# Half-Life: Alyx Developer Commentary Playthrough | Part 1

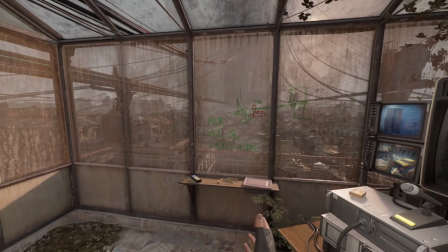8:17 It also had the bonus of allowing us to add further detail to the opening balcony and Alex's refuge without fear of creating distractions from the video call.
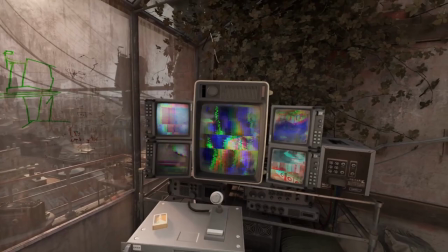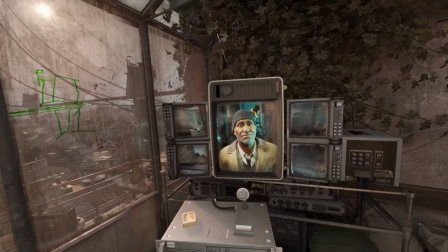8:32 How's it looking up there? It's good dad. Metrocot movement is normal. Same for the combine patrols.
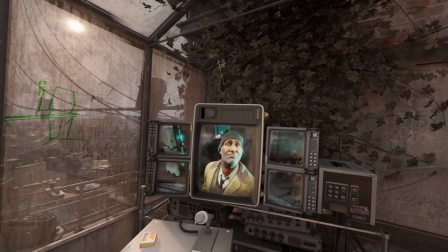8:38 How's it going in the stockyard? One combine mini reactor from a ship in the fourth house.
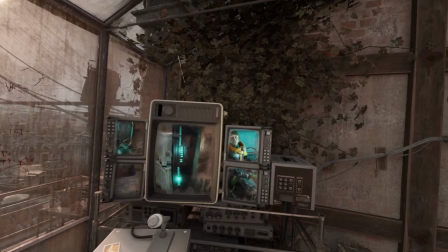8:44 They're never going to miss it. Here, see for yourself. And not only that, someone's hacked to the Combine Construction Network!
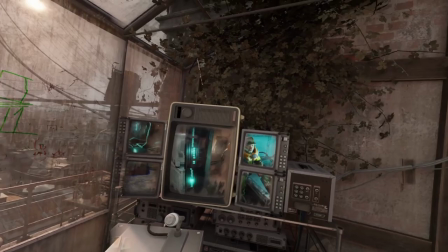8:53 Don't get greedy, guys. We're not made of time here. One minute and I'm out. Guaranteed.
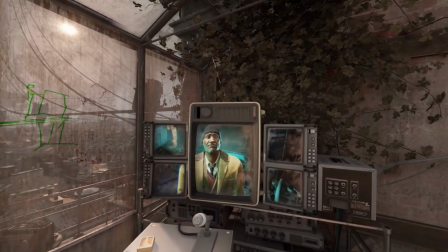8:58 Oh, also, I spotted the Combine moving supplies into the quarantine zone. That place has been deserted for years.
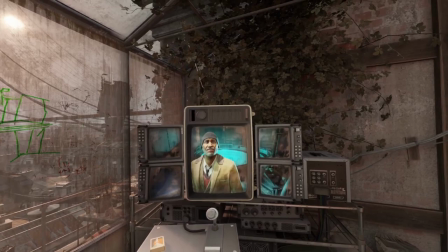9:05 Hmm. That is all. Well? Well, we'll look into it when we get back.
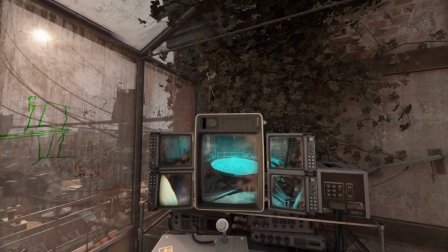9:12 What is this? Be back at the safehouse, baby. We'll be there soon. It looks like...
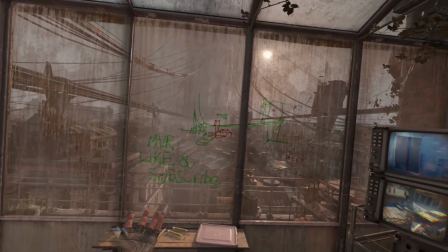9:16 What is it, Russell? What'd you... Terrific. There you go.
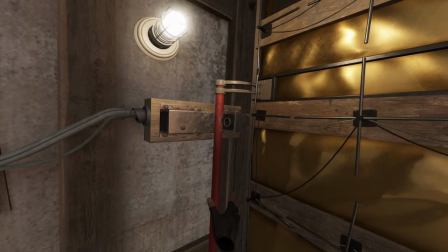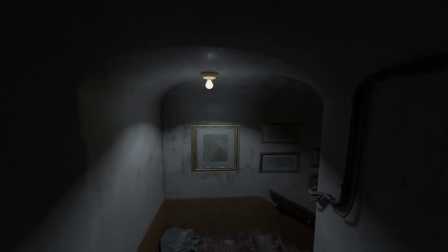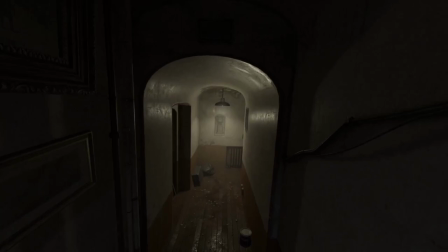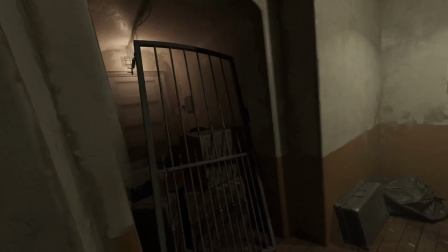9:38 This game never ceases to amaze me with its insane level of detail.
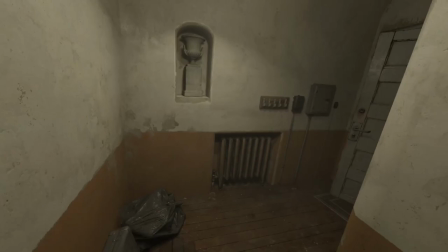9:44 I mean, if I didn't know any better, this hallway just could have been anywhere, like, real.
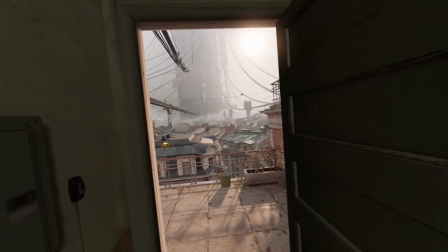9:54 Some Eastern European town.
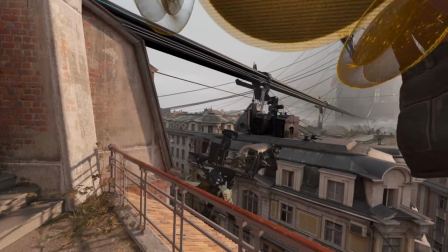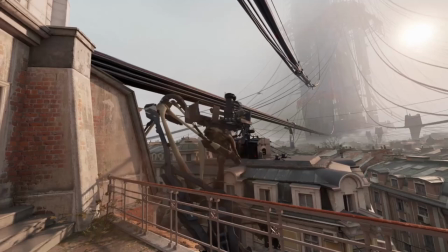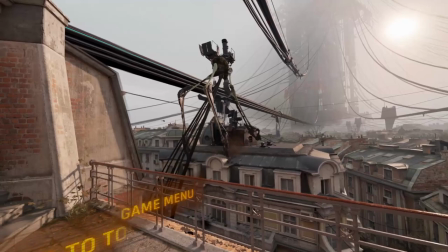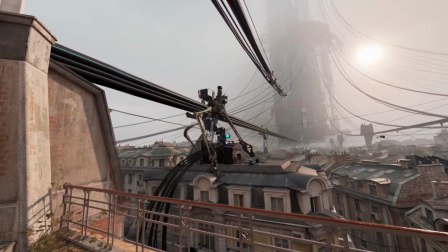10:14 Gets me every time.
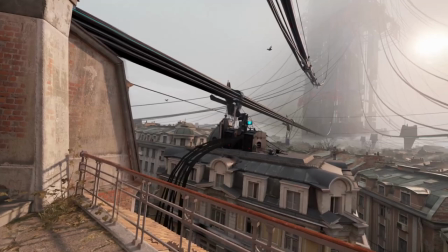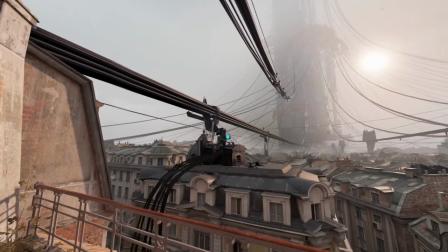10:22 Beyond conveying critical information about the state of the world,
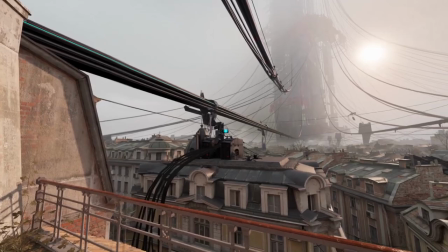10:26 the first two levels of Half-Life Alyx also needed to demonstrate some of VR's strengths.
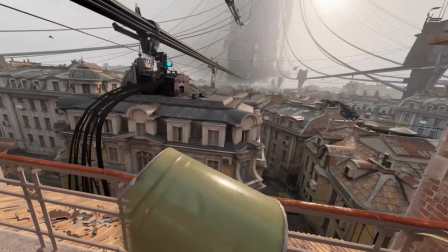10:32 Conveying a sense of scale is something VR does much better than flat screens,
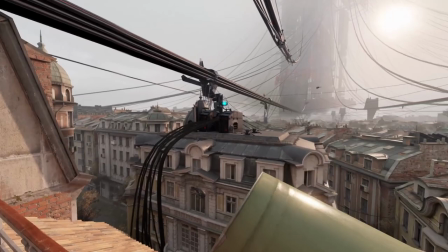10:37 and our early playtests showed us that nothing quite sold that scale more than seeing a strider up close.
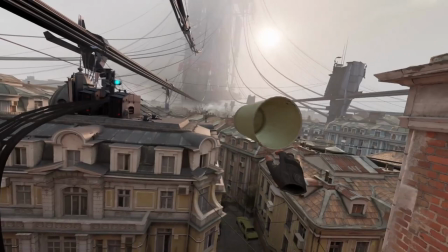10:43 In addition to the visuals, to fully illustrate the scale of a strider at close range, we needed to do a lot of work on its audio treatment.
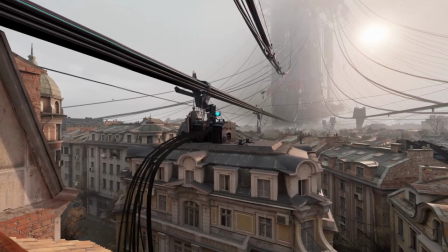10:51 Players had strong expectations about feeling the weight, power and presence of the Strider through its movements,
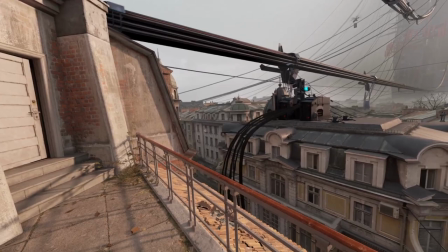10:57 particularly as it stepped on the balcony the player was occupying. In order to convey this power through sound, we layered multiple sound effects,
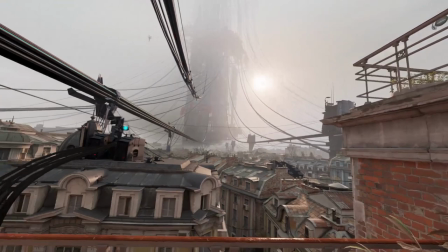11:05 allowing us to address ranges in the audio frequency spectrum and the temporal nature of those elements separately.
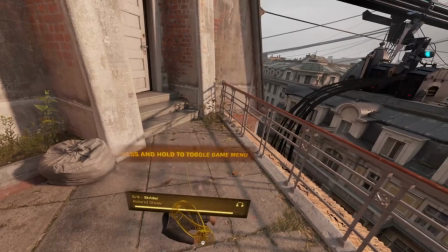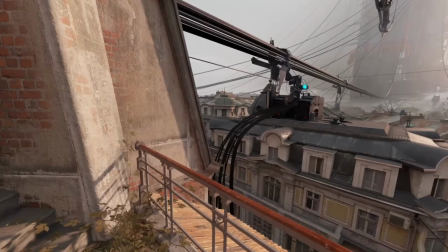11:17 We then combined those elements in the source to audio engine to control them as one sound just
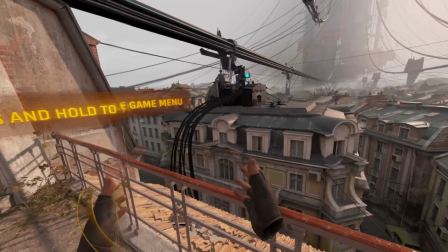11:26 goes to show like how much detail was put into this first scene where you get the strider and they just
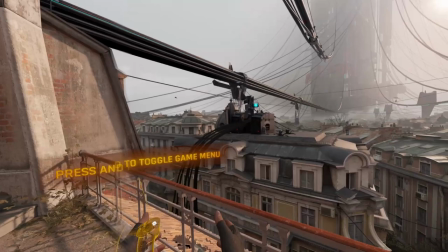11:35 over engineered this this tiny piece to make
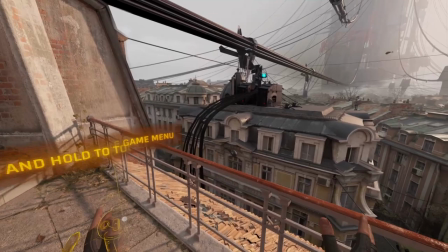11:40 this entire VR experience worth it like immersive
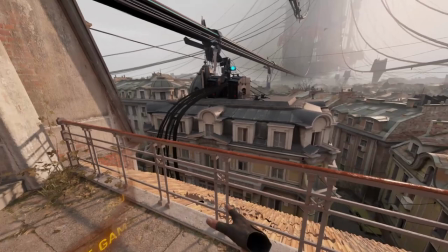11:45 to sell it to the player that is the kind of
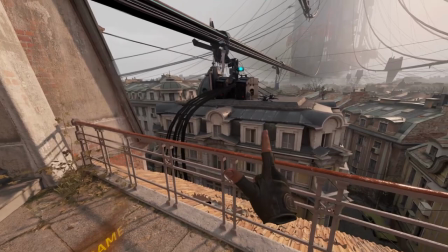11:50 level of detail that you wait 10 years for to experience
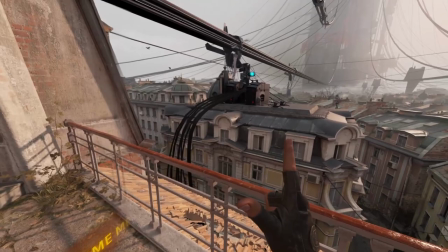11:54 because i don't think any other company other than valve actually invests
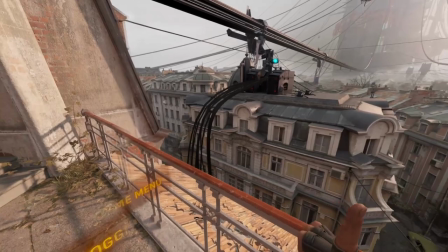12:00 that much time into these world building
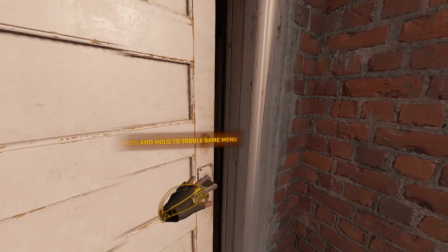12:05 immersive details it's crazy really crazy this